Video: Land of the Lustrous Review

Why the hell did I skip this anime last year? What is wrong with me?
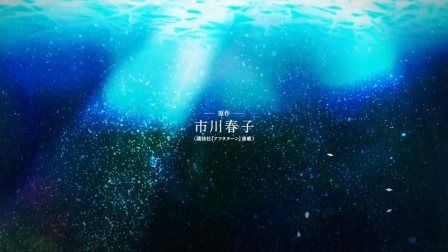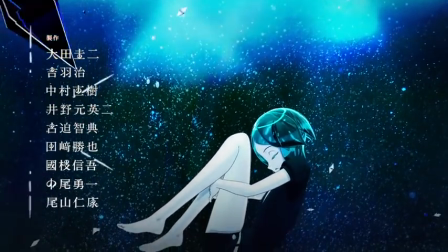Land of Illustrious is a 2017 action-drama anime based on the manga of the same name written by Haruko Ichikawa.
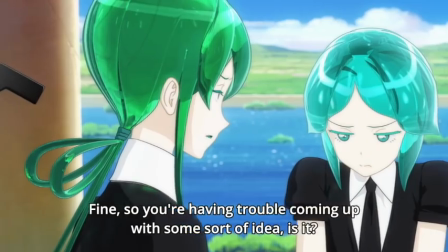Oh, I actually got it right this time! I'm learning. The anime centers around a world inhabited by jewels that take human form.
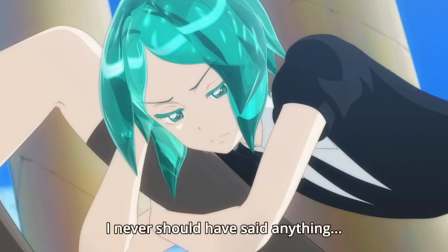Our main protagonist is Phos, who is the weakest of them all and considered useless among their peers.
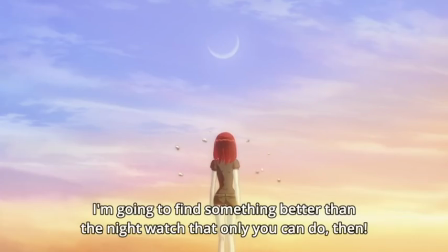They are given the assignment to create a natural history encyclopedia and befriends the outcast Cinnabar, wanting to do everything they can to help them.
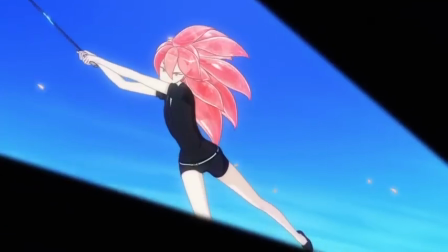At the same time, these jewel people are at war with beings called the Lurariums who try to take the jewel people up to the moon. What most people thought would just be an average or poor CG anime, which is the reason I didn't watch it till now became one of the greatest anime of 2017 that took everybody by surprise. It now has a cult following that is only getting bigger and bigger. So what made the CG show so spectacular and catch everybody off guard? Let's find out. Positives first, of course. First of all, and I can't believe I'm saying this, the CG animation in the show is amazing. That is a sentence I thought that I would never say, but here we are.
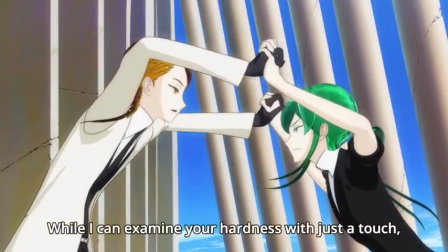While there is of course moments where the CG animation becomes typical CG animation in anime, for the most part, it is really pleasing to the eyes.
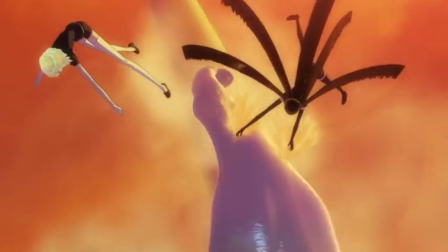And I think the reason that this is is because the direction and cinematography isn't done like a regular 2D animated anime.
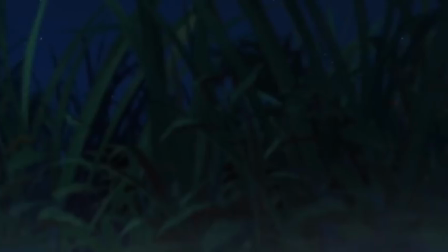When CG shows do this, it comes across as clunky and a little messy. But since Land of the Lustre is a show differently, the CG animation matches with the anime's story and tone.
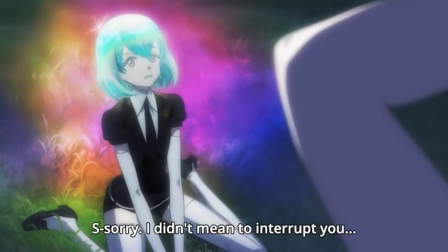I also like what the CG animation creates in the show, like the reflectivity of the character's hair, it also adds to some of the wonder and new discoveries that we get throughout the anime. This anime proved that CG animated anime can be exceptional if it's animation, just as long as we don't do another Berserk again. I especially love the CG animation when it comes to the camera work in some of the action scenes.
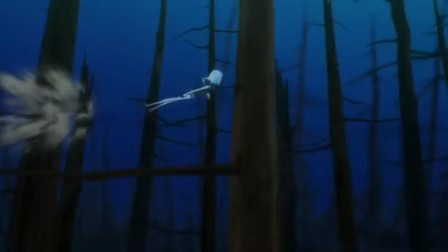For example, the scene where Daya is running back home in a hurry took my breath away.
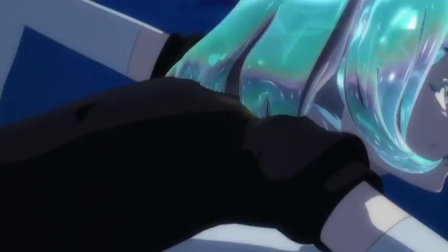The way the camera follows their movements and speed, the backgrounds are consistent, and the way the CG animation makes it really pop, made the scene very effective.
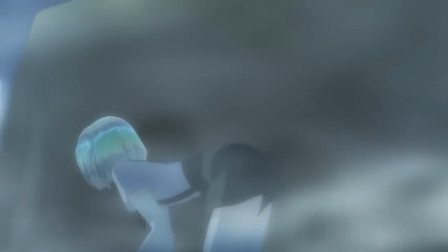Another example is when Daya is hiding from one of the unique Luariums.
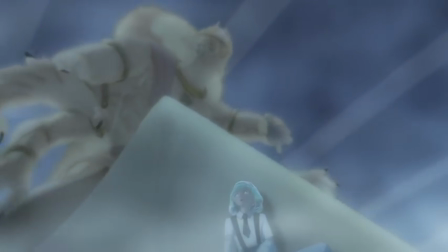They are creeping and crawling behind cover to try and find a way while the Luarium is trying to find them.
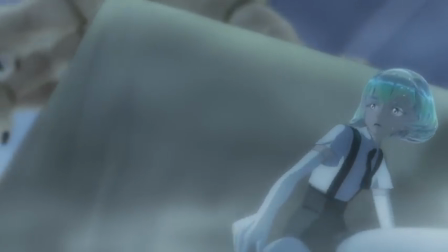The camera follows Daya's movements here too, keeping everything to ground level, and we don't see the Luarium unless Daya sees it.
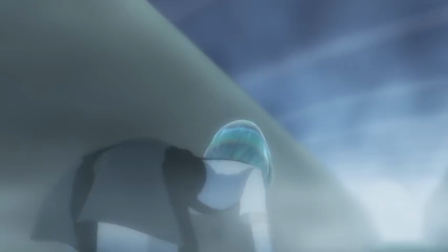This makes the scene become very tense and suspenseful, making us feel like Ryo right there with Daya trying to avoid the monster. These two scenes were very effective in putting us in the moment. Now there were a lot of different characters and only some of them get some full attention and development throughout the season. And while I like the characters that we meet a lot, it isn't because of stuff like their personalities or their designs or even what they go through throughout the show. It's the relationship between the characters that makes me really like them. For example, the relationship between Phos and Cinnabar is great.
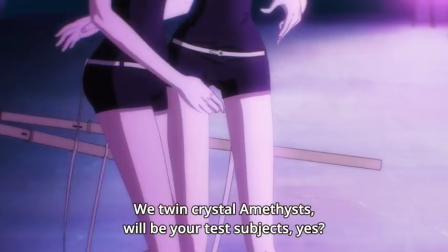The relationship between Daya and Bort is great. The relationship between the two Amethyst twins are great.
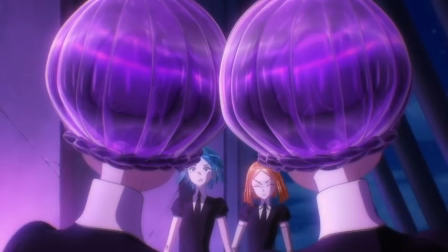Whether their relationship is of siblinghood, friendship, companionship, or even romantic in some cases, each relationship helps us learn more and more about the characters. Something that I love that the anime does with the characters is that it has consequences after certain events.
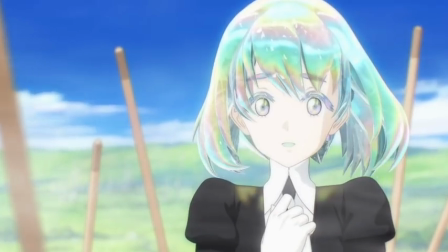When an anime is in danger or is killed off, it's not the character that I'm going to miss, but the relationship that they have with another character.
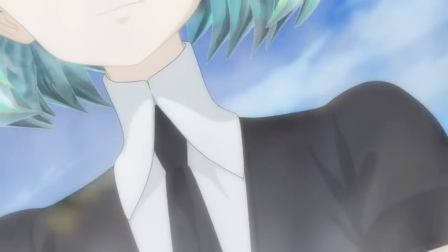I want to know more about these characters through their relationship with someone else and how it grows and changes over time.
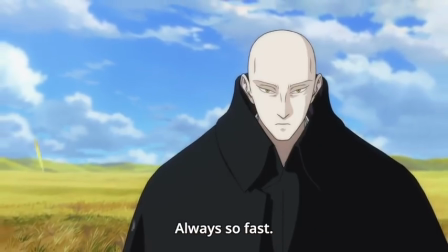For example, if a character loses something important to them, they don't get it back, and they are forever changed because of it.
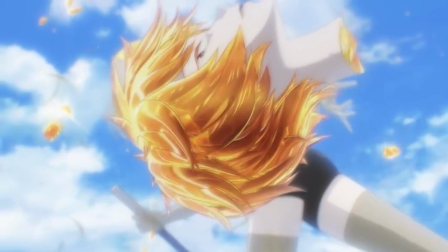Everything isn't just put back to normal by the end. The effects are permanent. Also, when a character dies or is captured by the Luariums, they stay gone throughout the rest of the show.
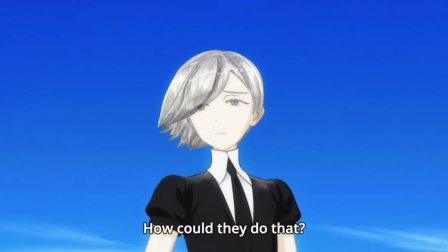This consistency with consequences makes the stakes so much higher and gets more tense when things go wrong.